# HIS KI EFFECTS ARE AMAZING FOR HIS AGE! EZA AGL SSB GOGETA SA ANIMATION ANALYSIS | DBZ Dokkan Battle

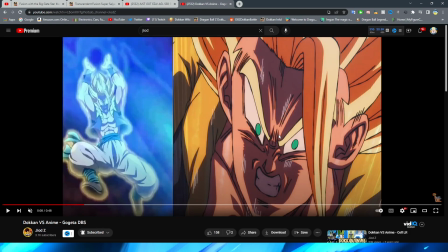13:36 also looks very very good too so then of course a reference to this shot right I think that if this shot was modernized here
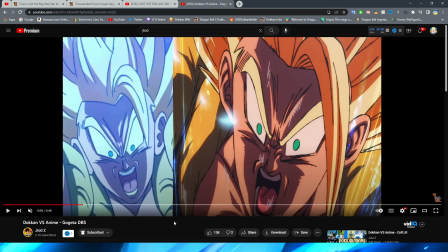13:45 I think that it wouldn't just be this PNG on the screen even though this looks good right and I think that it looks cool and it gets the job done I think for you know if they were to redo this one for sure they would kind of have it be a little bit more of this crazy animation
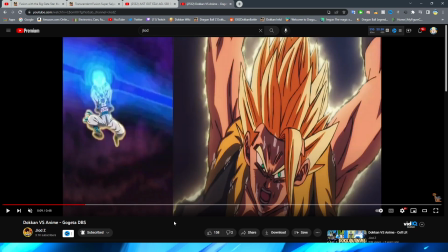14:01 that they have from the Broly movie right rather than just kind of having him basically have the PNG zoom out and again like I
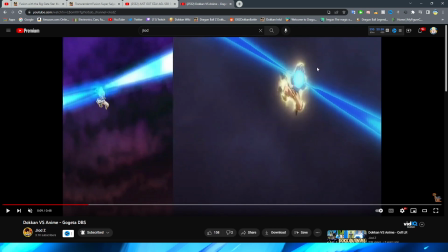14:08 said it gets the job done and even for this scene right that is basically what's happening here right where they just kind of like zoom out even though the Obi belt does move a little bit in
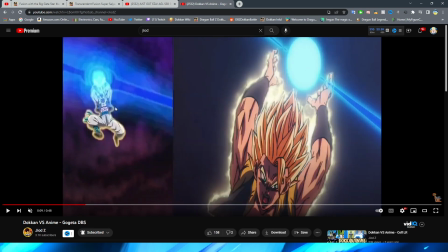14:16 that version and obviously again for Dokkan's version here comes Gogeta you know he's basically just sliding
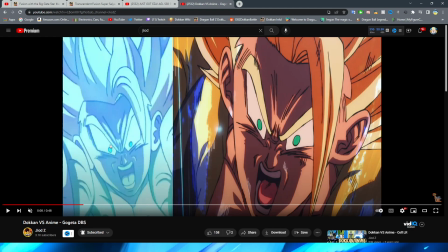14:24 but I think it gets the job done and I do like the even though it does look a little bit silly this very like I don't know how you would describe it Gojira's face in the movie kind of looks like he's powering up and it's so
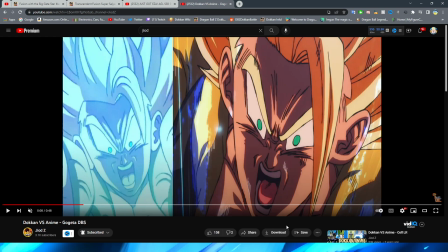14:37 like much power that his face is like getting contorted and almost like flying upward and they kind of emulate that with this PNG for Dokkan
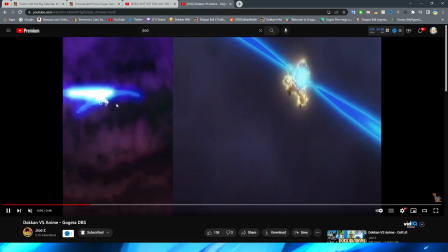14:45 here too which is nice to see that little reference but yeah obviously the boy goes up to the sky and you have this which bro that is so
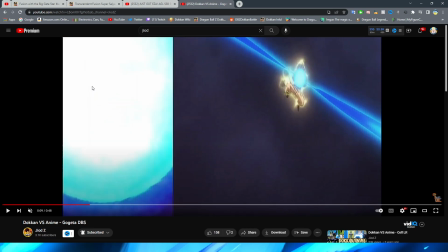14:53 impressive to be the actual like launch of the key there the little explosion effect out and then of course these wild key beams
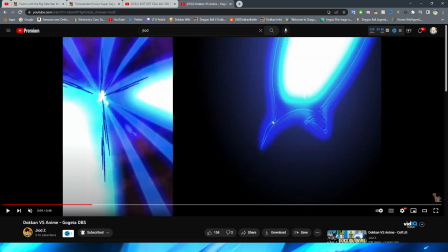15:01 to shoot out you know you'll see literally here right that's exactly how it is in the movie i'm so impressed that they had that for this time that is so
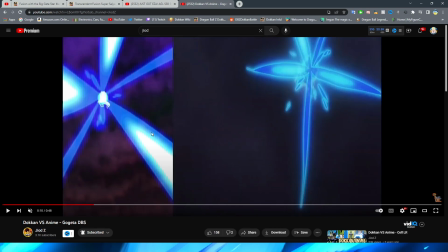15:10 cool that they were able to nail that and even though again like it's not exactly the same it's a good representation of the
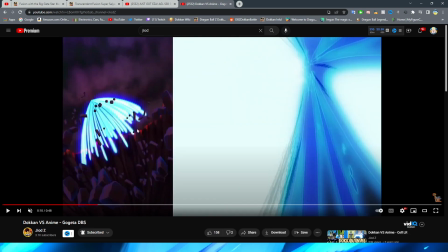15:18 source material i feel right and of course too it's not going to be exact especially for this time but you know still and this section i always thought looked really
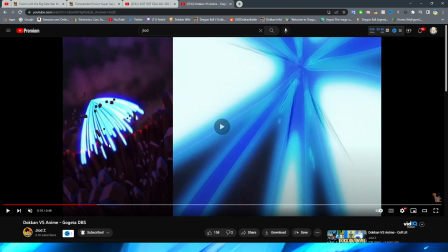15:26 really good um a very faithful representation of this scene uh where all of the key blasts are falling towards the earth i think these
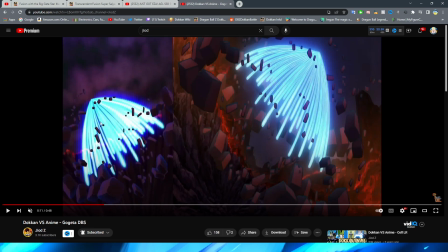15:34 shots are so good um funny enough i almost like the dokam one of this better i've always really liked this shot here it's kind of hard to tell too if there's even a gogeta asset there like it kind of looks like there's a little speck there but it is kind of hard to tell because obviously so far away i mean it's also just sort of implied like here you can't even really tell if he's there like you can kind of see
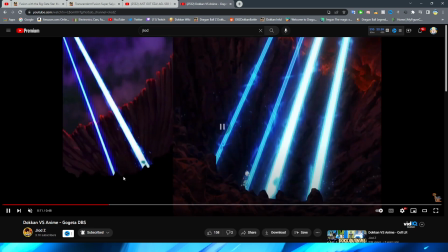15:53 a little tiny speck but this shot looks so amazing the way they do it and the way that they have the key blast fall too just looks so perfect right it
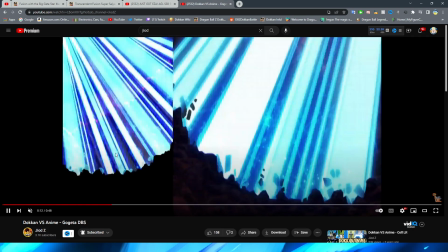16:03 everything about that shot is just so good then we obviously have the key blast hit the ground which also looks fantastic and
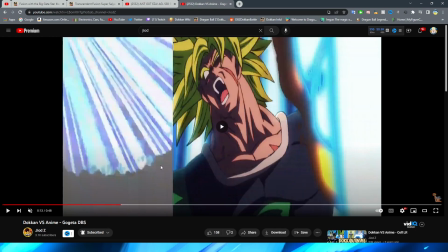16:10 is basically one-to-one to the movie obviously they don't have you know the shots where it's kind of smacking against broly there which makes sense
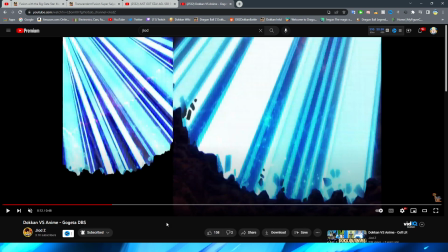16:18 and that would also look really bad with the sprites if I'm being honest with you but they definitely do a good job of emulating this scene very
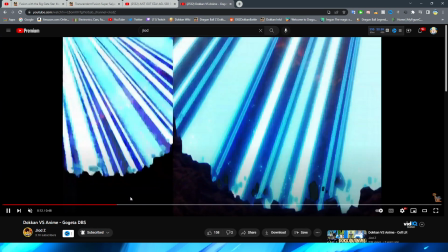16:26 very well with the blast sort of crashing against the ground even the rocks sort of shooting upright that looks very very good if I do say so myself
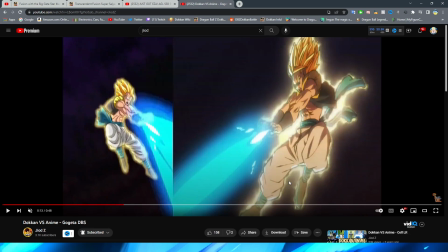16:34 and then of course we have Gogeta flip around now this always was a little bit unfortunate to me considering like how much I felt like
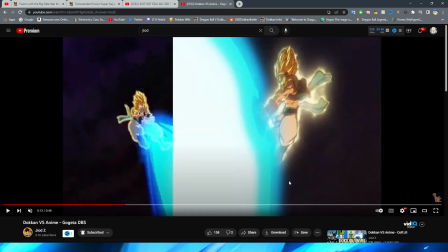16:41 Broly's kind of flowed pretty well even though it is you know gojita kind of spinning around here obviously in the movie he feels
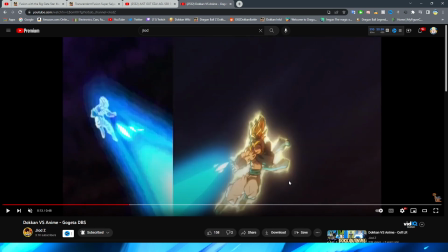16:49 a lot more fluid in his movement and even though i love the key blasts in the dokkan version i absolutely adore them in fact i was always a little bit
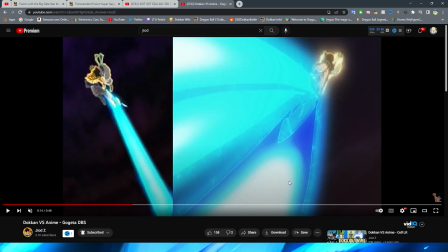16:57 disappointed with this animation because like you know he's just kind of flying back and they basically just fade between the assets with
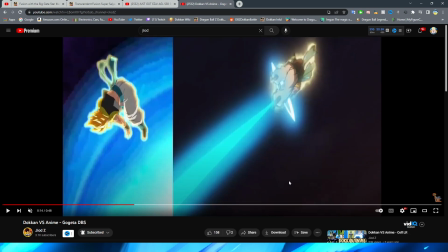17:05 you know the png just sort of like flipping around right and then just kind of moving it around like it's pretty obvious to see obviously the movie version you know it's
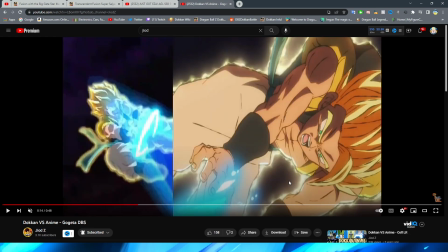17:12 a lot more fluid whereas the Dokkan one it is just kind of like you know the PNG basically just changing positions but again for
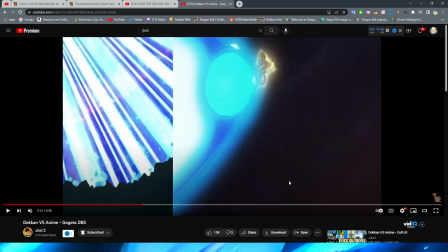17:20 the time that it came out I can't really knock it and I think that it gets the job done of you know making this animation work again I think if this was modernized he would maybe be spinning around a little bit more fluidly too and they do cut back to this shot which makes sense because obviously then
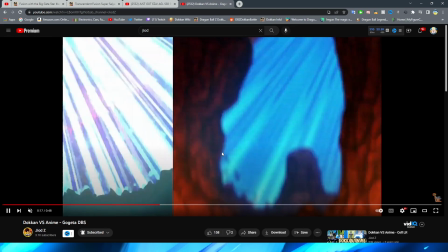17:36 they have this one from a little bit of a different angle um i think that the dokkan one though interestingly enough um is actually